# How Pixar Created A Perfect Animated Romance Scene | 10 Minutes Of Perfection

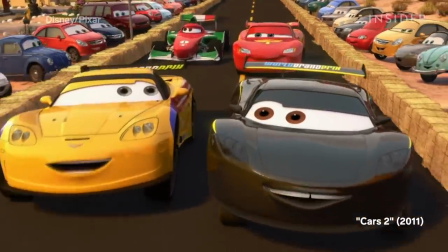0s
Most animated films have vivid color palettes and bright lighting, packing their frames with intense hues and gaudy characters.
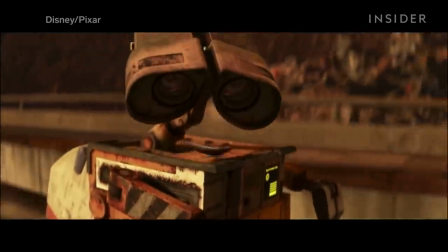9s
And that's why I love WALL-E.
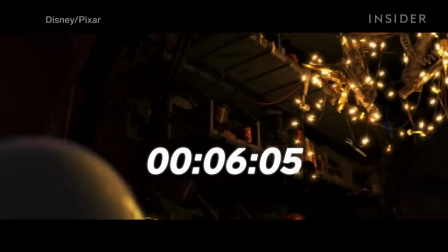12s
Specifically, there's a six-minute sequence that takes place in the dark interior of WALL-E's home that breaks the mold of typical animation,
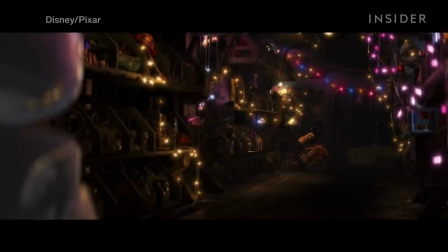20s
and it's unlike any Pixar scene that came before it.
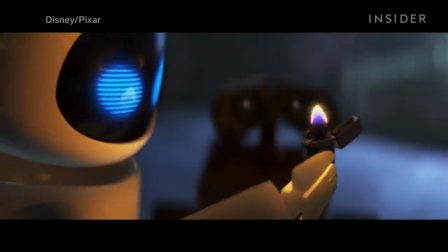23s
Not only is it Pixar's first-ever romantic scene, but it also has spectacular and unique cinematography, which elevates the intimacy of the sequence.
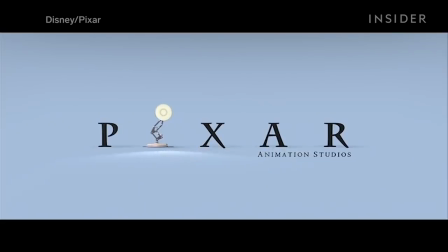32s
To understand why this WALL-E scene is so special, let's take a look at the lighting of a previous Pixar film, The Incredibles, which was released four years before WALL-E.
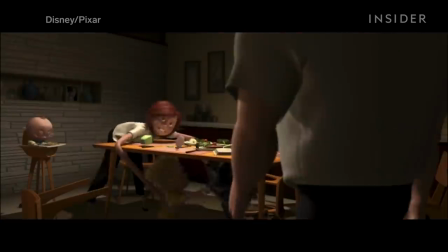41s
Like most animated movies, The Incredibles often uses extra lighting that emanates from impossible sources.
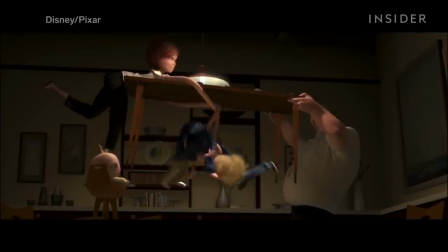48s
For example, there's only one light source in this scene, an overhead light.
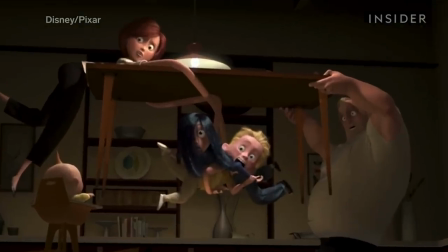53s
But if take a look at the children's faces, they are somehow fully illuminated from the front.
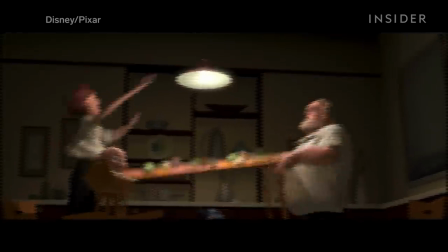58s
This extra lighting doesn't make any sense in terms of logic or physics, but it allows for the audience to see the expressions on the children's faces.
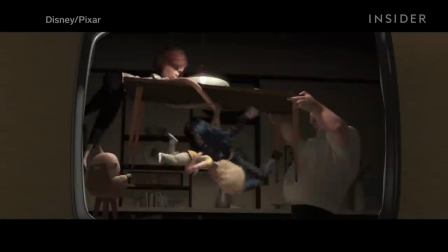67s
This impossible lighting isn't really a problem because the audience doesn't notice unless they're looking for it.
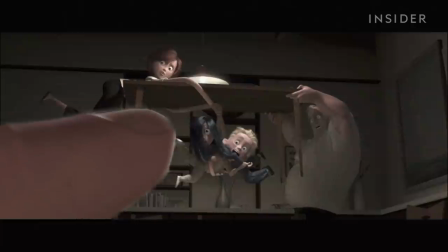73s He moves right there!
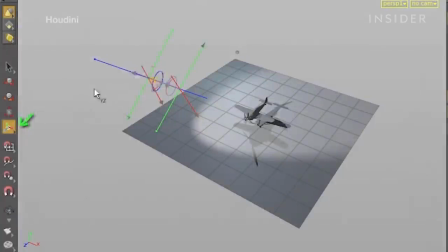74s
Adding extra lights is extremely prevalent in 3D animation because of how easy it is to create any number of virtual lights with a click of a button.
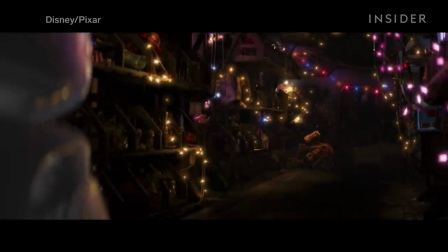83s
However, in this particular scene in WALL-E, there's essentially none of this extra lighting.
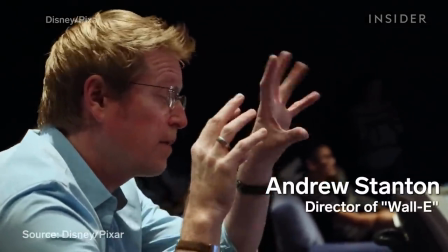88s
One reason for this, according to WALL-E director Andrew Stanton, was that he wanted the film to appear as realistic as possible.
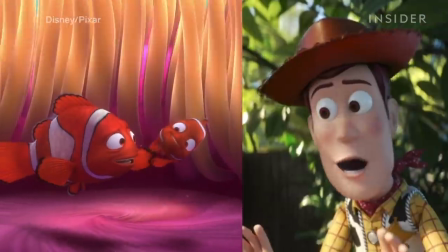95s
After all, the story takes place in the real world. There aren't any talking animals or toys, and it's the only Pixar film to feature live-action footage with actors.
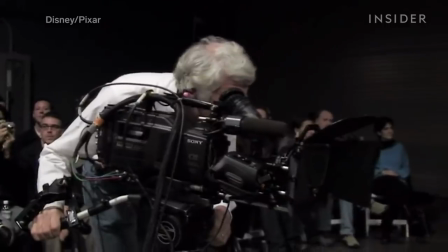104s
In fact, Stanton's desire for realism was so great that he hired legendary cinematographer Roger Deakins as a visual consultant.
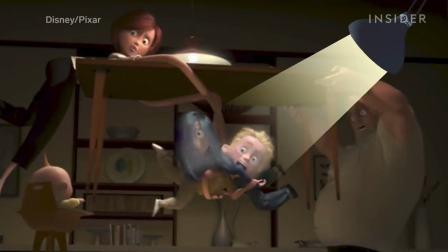112s
One of Deakins' suggestions was to have the animation team strip out many of the fake lights and instead utilize practical lighting.
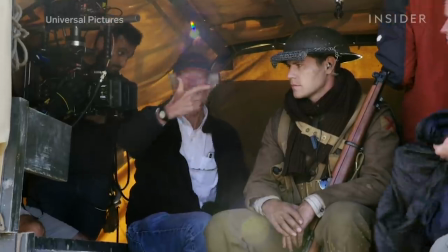119s
It's something that he often uses in his live-action movies. Take this scene from No Country for Old Men.
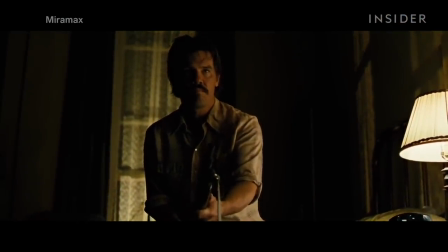126s
This scene is elegantly lit using practical lighting,
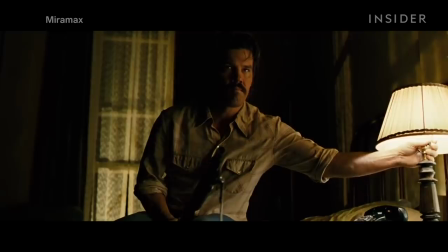129s
the technique of lighting the set using only the light sources that are present in the scene, without adding in any extra lighting from off-camera. Deakins cites practical lighting as a great way to make a scene feel more naturalistic.
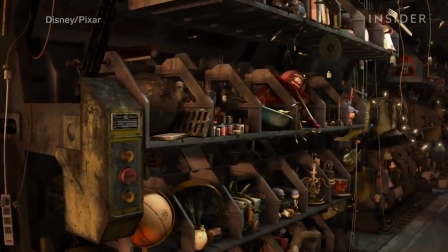143s
You can see this concept applied to the interior of Wally's home, only illuminated by several lines of fairy lights.
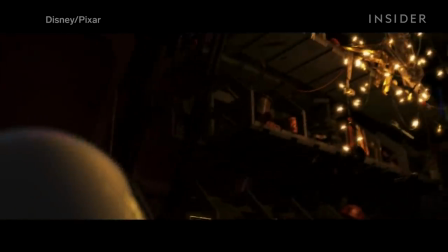149s
This particular sequence was lit with practical lighting because it adds realism and the lower lighting is much more intimate,
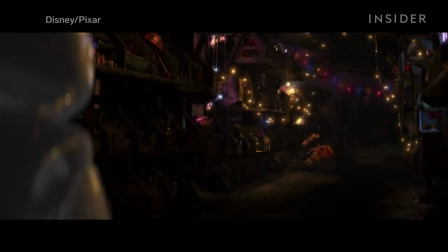157s
matching the mood of the scene.
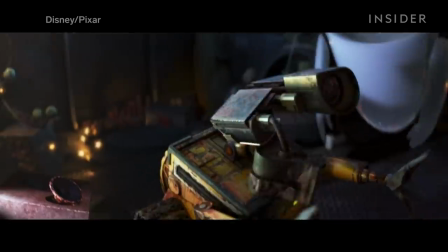159s
Because there is very little dialogue in this sequence, or the film for that matter, most of the information has to be conveyed visually.
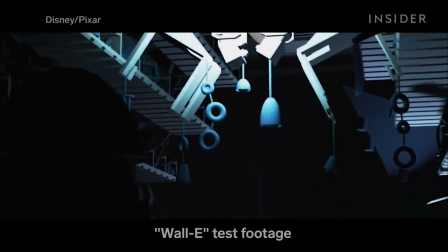166s
Additionally, by removing a lot of the extra lighting, the animation team could use shadows to its advantage,
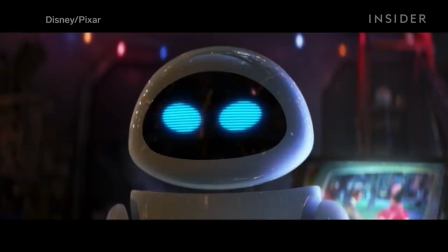173s
and there are several shots in this scene that wouldn't have been possible if the scene was brighter.
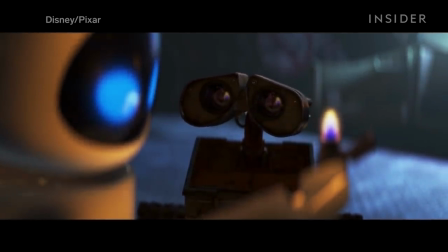177s
For example, this beautiful shot of the flame reflected in Wally's eyes when he is looking at Eve, that perfectly conveys his feelings for her.
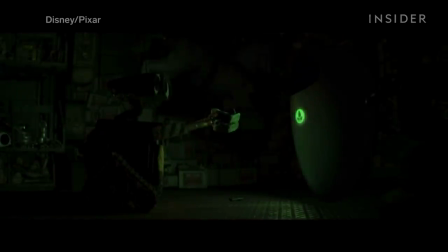187s
Or at the very end of the scene, when Eve shuts down. The bold decision to remove all of the lighting, except for Eve's pulsing green glow,
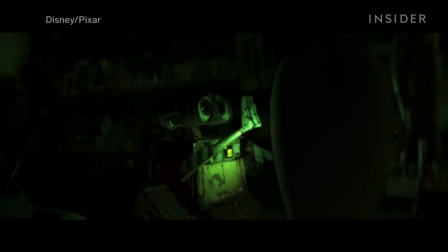196s
not only led to a great looking shot, but it also helped to tell the story. Wally's life suddenly becomes extremely dark and empty without her.
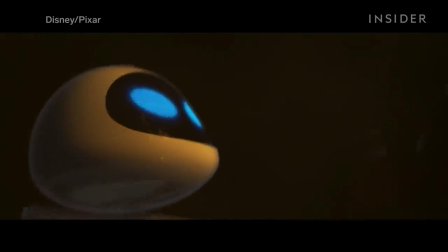205s
While they removed most of the light sources in this scene, the lights that the animators did decide to keep are perfect.
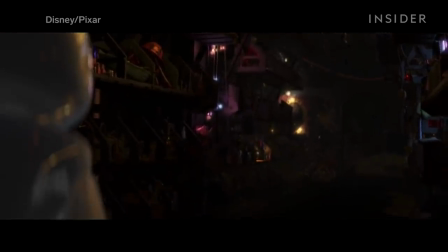212s
The fairy lights emanate a soft glow, making the scene feel warm and cozy.
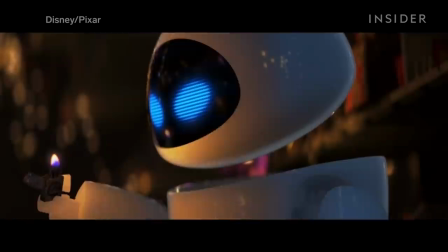217s
Additionally, these lights look amazing out of focus, the beautiful bokeh dotting the frame with color.
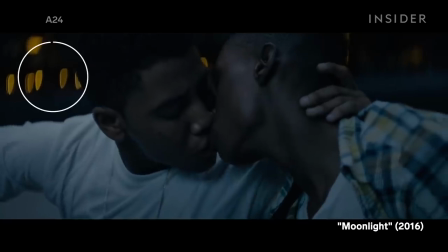223s
Bokeh is the quality of out-of-focus points of light. Soft bokeh creates a passionate feeling and it often appears in romantic scenes.
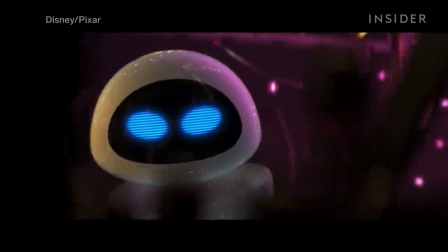239s
While part of the beauty of the bokeh in Wall-E derives from the lights themselves,
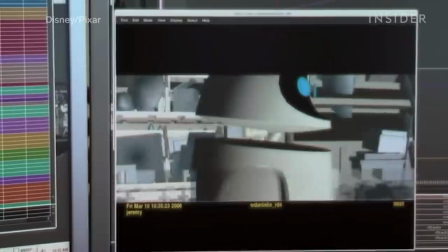244s
their stunning appearance wouldn't be possible without the specific type of camera lens that the animators decided to use,
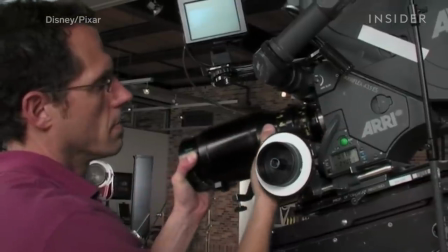250s
an anamorphic lens.
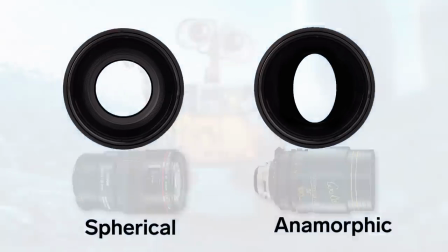252s
Traditional anamorphic lenses differ from standard spherical lenses in that they record increased overall image detail, but with a slight catch.
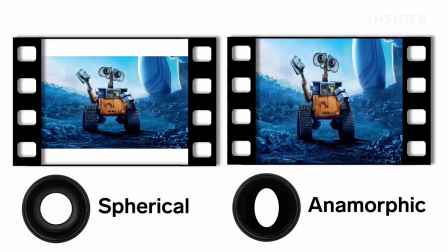261s
The recorded image is stretched and has to be readjusted in post-production.
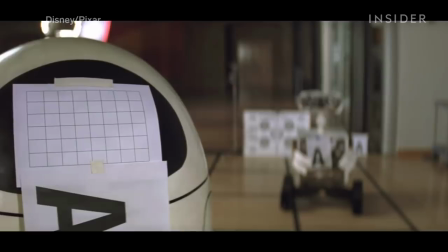266s
This stretching and unstretching results in several abnormalities to the recorded image, such as the oval-shaped bokeh in this scene. But oval bokeh is just a small part of the major visual differences created by anamorphic lenses.
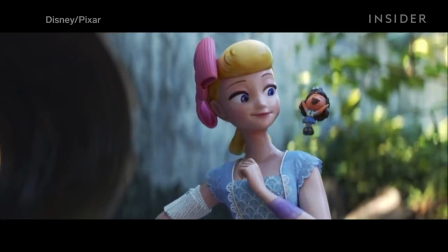281s
Take a look at these scenes from Toy Story 4, which utilize both anamorphic and regular lenses.
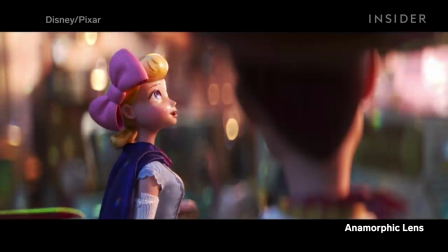288s
You can see how the anamorphic lens warps the background and increases the separation between the foreground and the backdrop.
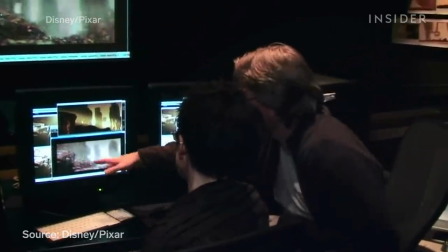296s
It's for this exact reason that director Andrew Stanton said that he chose to use an anamorphic lens.
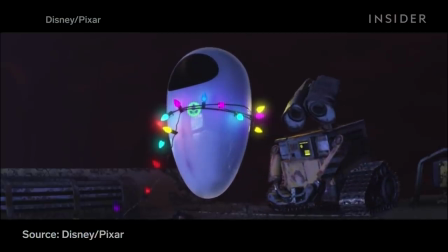302s
The separation that anamorphic lenses provide helps to emphasize how alone WALL-E is.
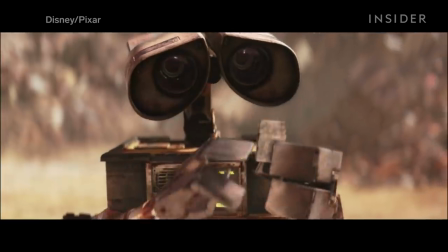307s
For all we know, WALL-E could be the only sentient being left on Earth. That being said, Stanton also noted that anamorphic lenses can be extremely intimate at the same time.
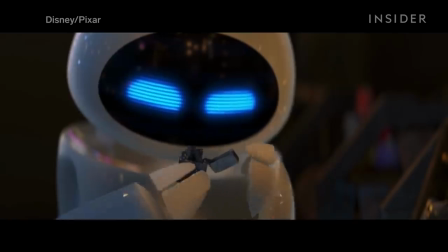319s
And it's for this reason why anamorphic lenses really shine in this scene,
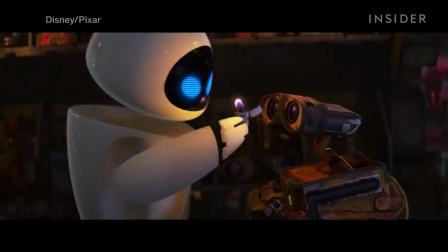324s
the one that's the most private scene in the film and the most romantic scene that Pixar has ever made.
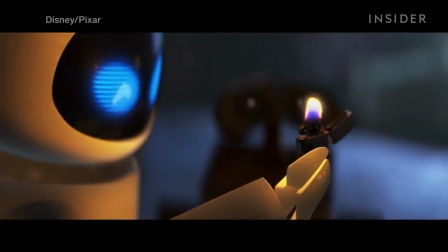329s
This extremely personal scene uses a number of close-ups which the anamorphic lenses turn into beautiful portraits,
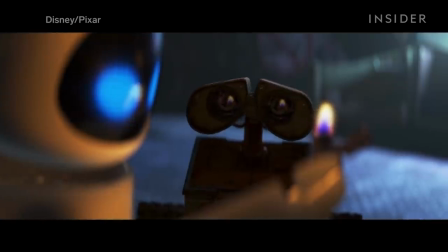337s
isolating the subtle expressions of WALL-E and Eve. When WALL-E is looking at Eve, everything else in the frame is blurry, except for her.
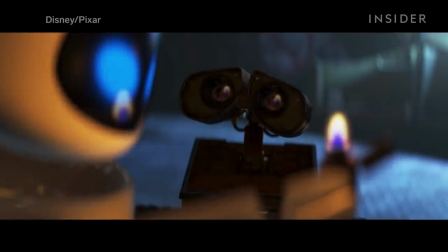345s
He's completely enamored, and she's all he can think about.
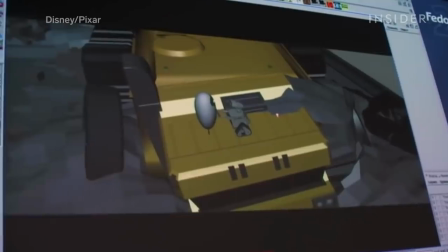349s
As with most Pixar films, the amount of detail that the animation team put into the film is what makes WALL-E so special.
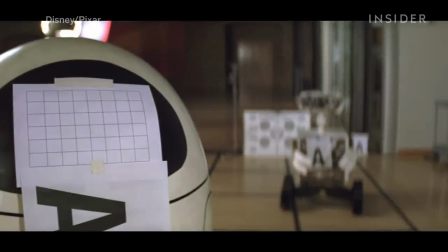357s
In fact, not only did the animators make changes to their lighting and camera lenses, they took it even a step further and changed how their virtual cameras moved.
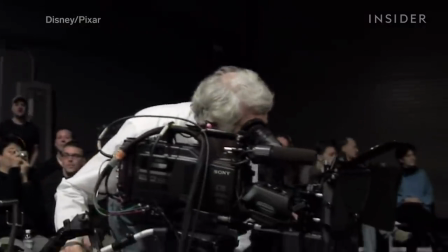366s
They maneuvered as if they were real cameras, even factoring in the weight of the camera rig in regards to how fast the camera was allowed to travel.
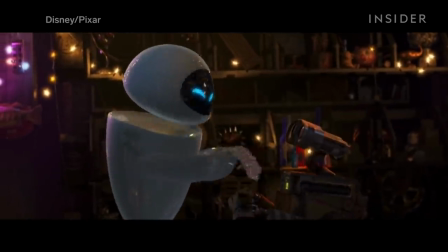374s
Notice how the camera subtly drifts side to side in this one long take.
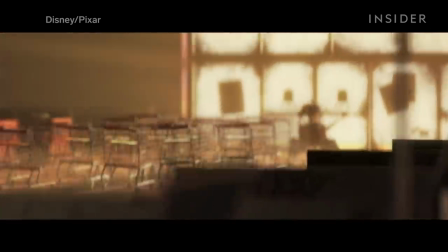379s
Or in this clip, where the non-existent camera operator doesn't quite nail the zoom, resulting in a lurching movement.
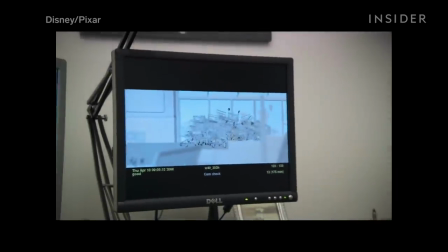386s
These subtle camera movements truly make it feel like there's a real-life camera operator.
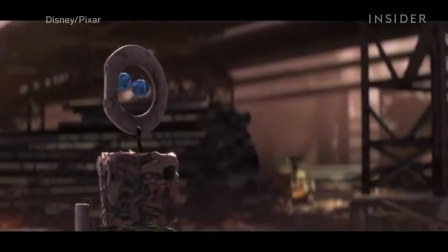391s
It's more personal and it adds to the reality and intimacy of these scenes.
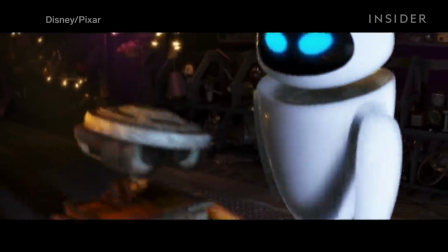396s
WALL-E does an incredible job of creating the same feeling of intimacy that great live-action films produce.
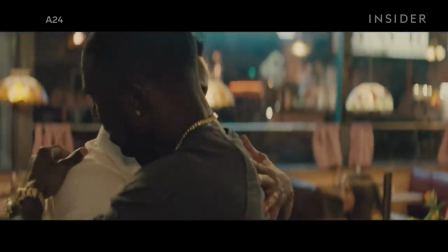403s
Take a look at the diner scene from Moonlight. This tender sequence has all of the same qualities as the scene from WALL-E.
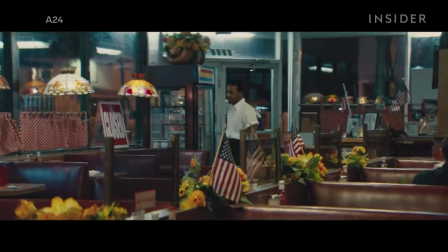412s
It was shot on an anamorphic lens, it has practical lighting, and intimate camerawork.
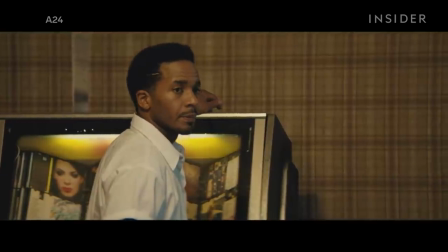420s
It even uses diegetic music in a similar manner.
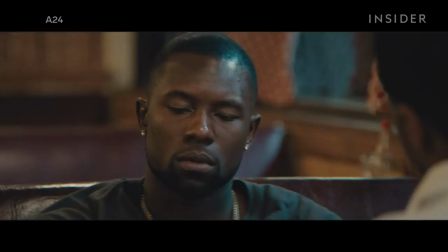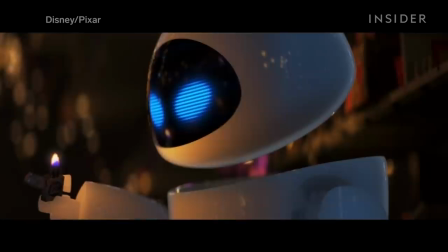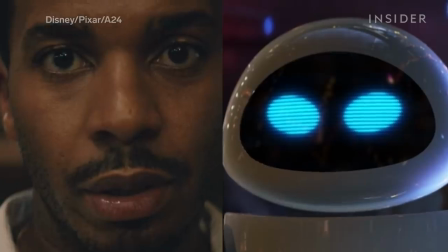434s
These choices in lighting and camera helps create the romantic undertones in both of these scenes.
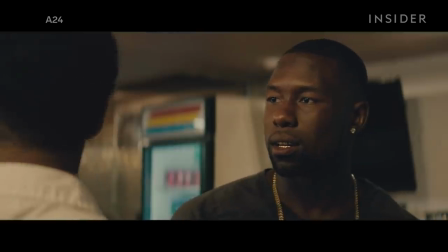440s
But while Moonlight was able to use tender dialogue to emphasize the passionate nature of the
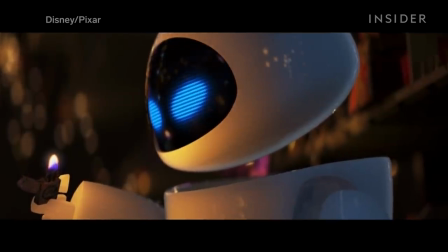449s
sequence, WALL-E had to rely almost entirely on its cinematography to create the perfect mood for this scene.
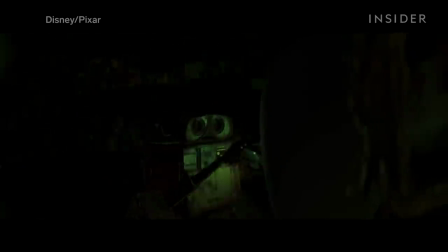456s
Between the shadowy practical lighting and the distortion of the anamorphic lenses,
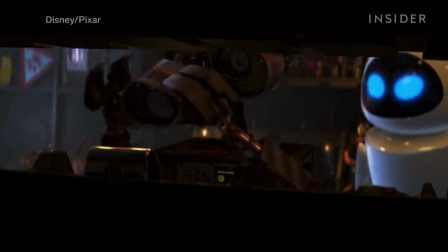461s
it's these perfect imperfections that give WALL-E charm and make it feel more realistic.
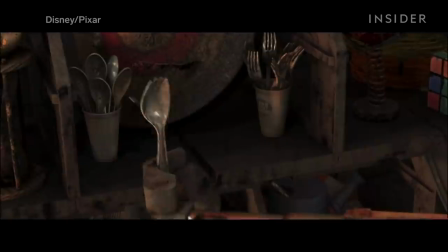467s
It's a film that is beautiful, unconventional, and endearing, just like its protagonist, WALL-E.